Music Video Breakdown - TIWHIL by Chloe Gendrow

And right, I guess I just don't know who would be watching this, so in case people aren't aware, Michael was operating on the glide cam, which requires both of his hands, and I was pulling focus with a wireless focus system so that he would be able to operate without me obstructing him trying
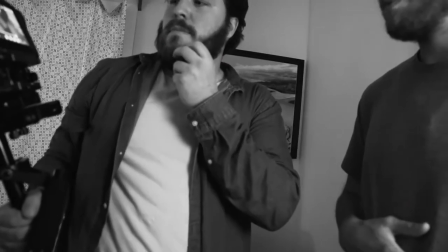[4:15]
to pull focus on the camera. But we don't have any kind of wireless monitor set up,
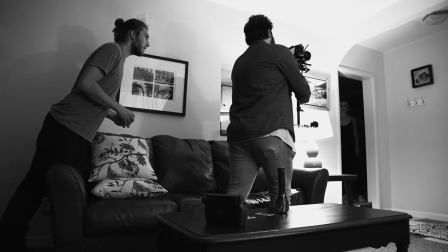[4:21]
so I had to be next to him looking at the onboard monitor that was attached to the camera to be able to see if it was in focus or not,
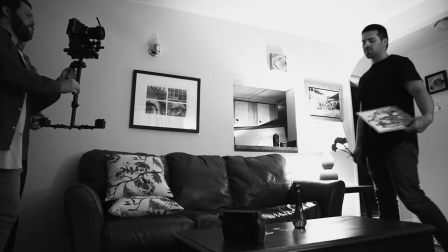[4:28]
which was very difficult on some of these shots that involved lots of spinning and seeing the entire room.
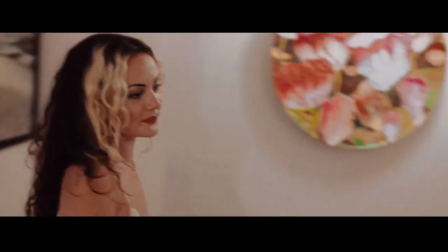[4:33]
And the whole, I don't know, like one of the big anchors for this project was a Polaroid.
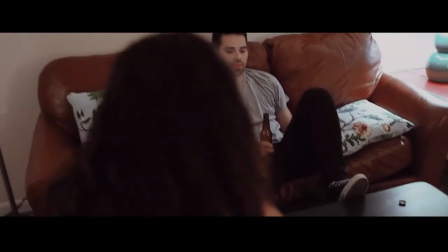[4:39]
And it was this one Polaroid she took in this opening scene. And we see it kind of come back. But the mirror over in the left of the frame right now,
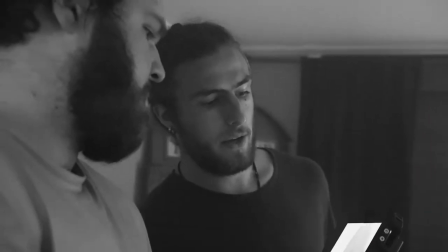[4:49]
I loved it for a lot of reasons, but it also made things really hard a lot of the time because, you know, that's a really small room and we have a lot of really important scenes of the video in there,
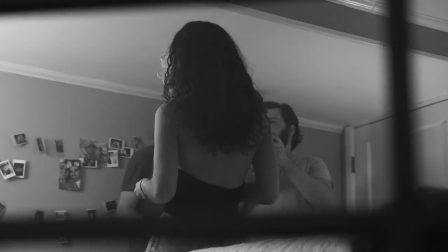[4:59]
and there's just always a mirror that's kind of like opposite the angle we were shooting from 90% of the time. I think it was my idea, but at the end of the day, it all becomes all of our ideas. But I really wanted Tyler like touching her tattoos.
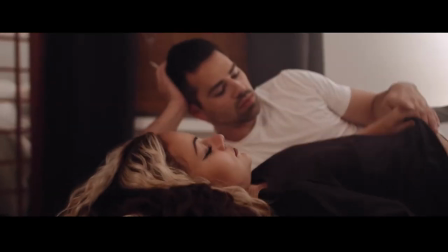[5:15]
And that's right. And she's yatted and it's fucking beautiful.
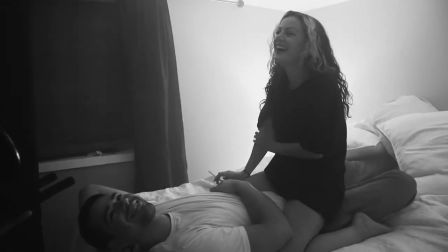[5:19]
And she has this really cool piece right on her sternum.
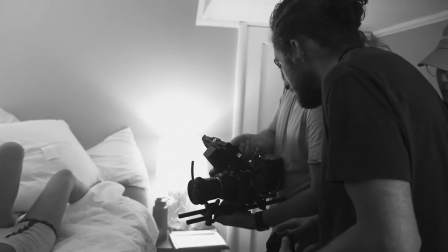[5:25]
And so I thought it'd be really cool to get a shot. Just very like, I really wanted there to be a lot of intimate
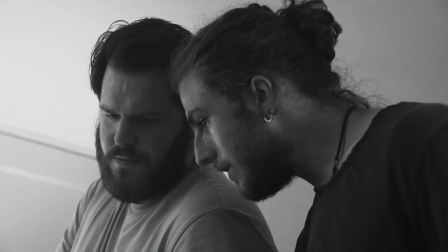[5:33]
shots, kind of viewpoints that like you normally share with a person that's only between you two.
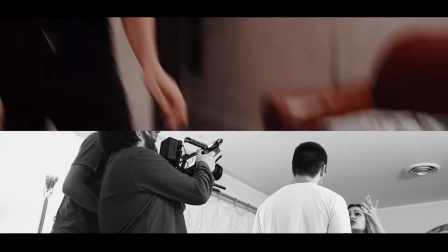[5:39] Mel, what the fuck is wrong with you? Like, I give you all this time.
Yeah, the first argument scene.
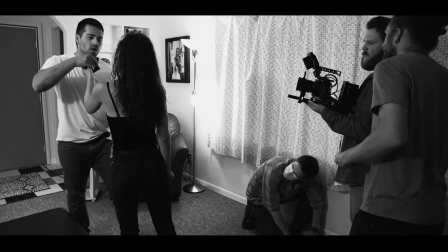[5:45]
As you can tell, tensions were super high on set and no one had a good time.
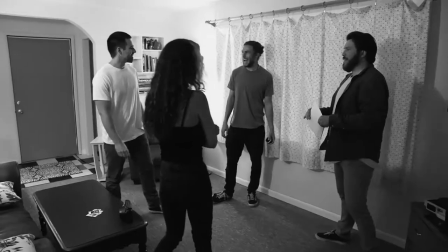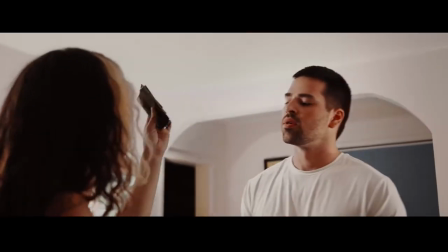[5:56]
This is the first visual effect shot in the video. And it was a Polaroid time freeze.
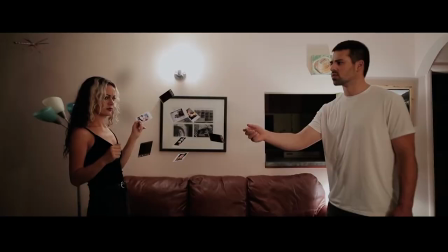[6:01]
And so kind of the whole thing we were going for in the script was where there's this massive argument and then all
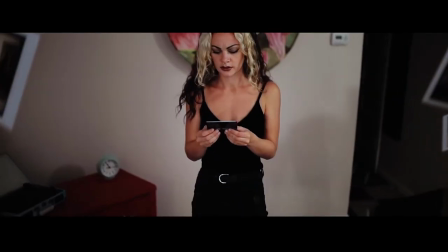[6:07]
of a sudden everything stops and Bubbi just kind of takes a moment to breathe and like kind of sinks to the wall and hides away. But we took a bunch of different pictures of the Polaroids with similar lighting conditions.
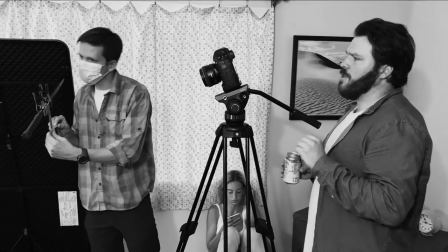[6:18]
And my brother did the VFX on this shot and we just put them all in the shot.
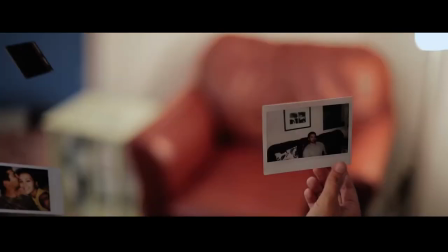[6:23]
And so one thing I like with this shot is that I feel like I spend so much time when I'm thinking about lighting, trying to hide shadows. And like, I think of them so often as like kind of this ugly nuisance that's distracting from what's important in the frame.
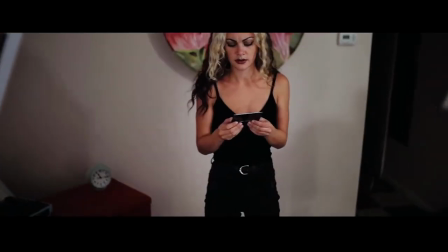[6:38]
But something about this shot, I like that there is kind of a somewhat hard shadow that's like coming to her and they're connecting and sinking down.
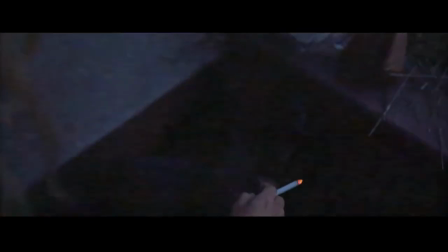[6:45]
Just little visual things like that that I thought were interesting. And this is the first time we kind of call back to that first Polaroid.
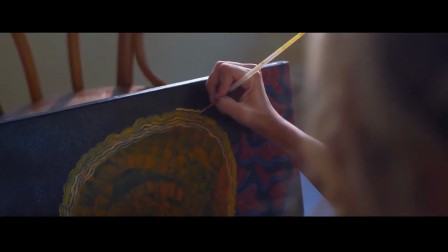[6:53]
So yeah, in this scene, it's, post big argument. And she's just kind of in her own space, doing her own thing, painting.
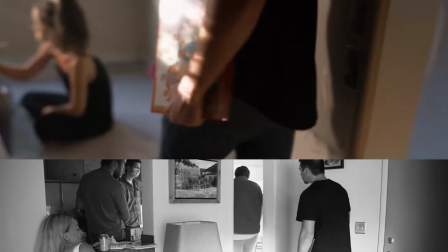[7:03]
And we see Tyler come in, and his kind of motivation here is just, you know, hey, sorry about the fight, like that was kind of dumb. You know, here's a vinyl, here's some flowers.
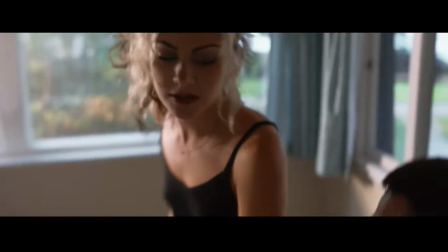[7:13]
And we have it where she kind of gets startled by him as he enters the room, and it just kind of ticks her off because she's still pissed at him. Also, can you talk about how I thought this was cool. I'm not a big film guru,
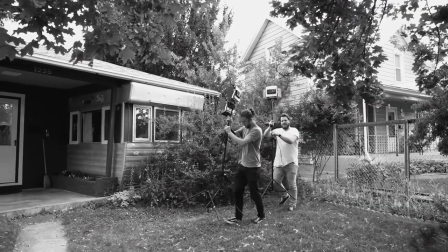[7:25]
but we filmed this at like 10 o'clock at night and you guys had to put lights out the window to make it look like it was kind of like dusky.
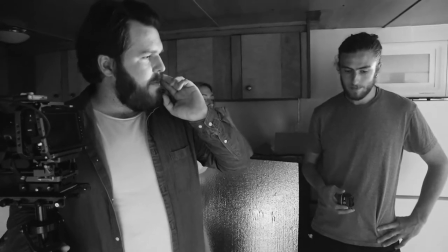[7:33]
Oh yeah, we had a couple, just because of the way we had to like shoot the scene order, we had to deal with like light that disappeared too fast. So we definitely had to boost levels in certain parts of the room to make it feel like it was like there was some level of continuity shot to shot. Yeah. Or, and I think one thing to talk about that scene as well is just how beautiful the location was for that.
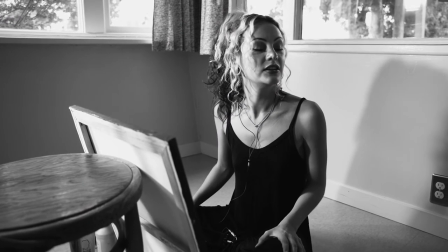[7:55]
Like, I don't know how we initially planned on doing the painting scene.
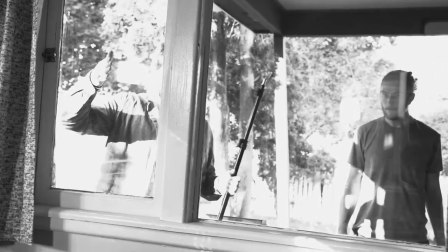[7:59]
I don't remember, but like, it's just that little alcove with windows on three sides of it.
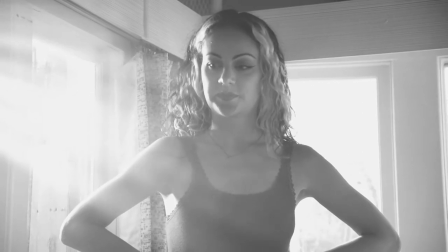[8:05]
Mm-hmm. And there's just like all those trees out there. So you just get light rays from the sun.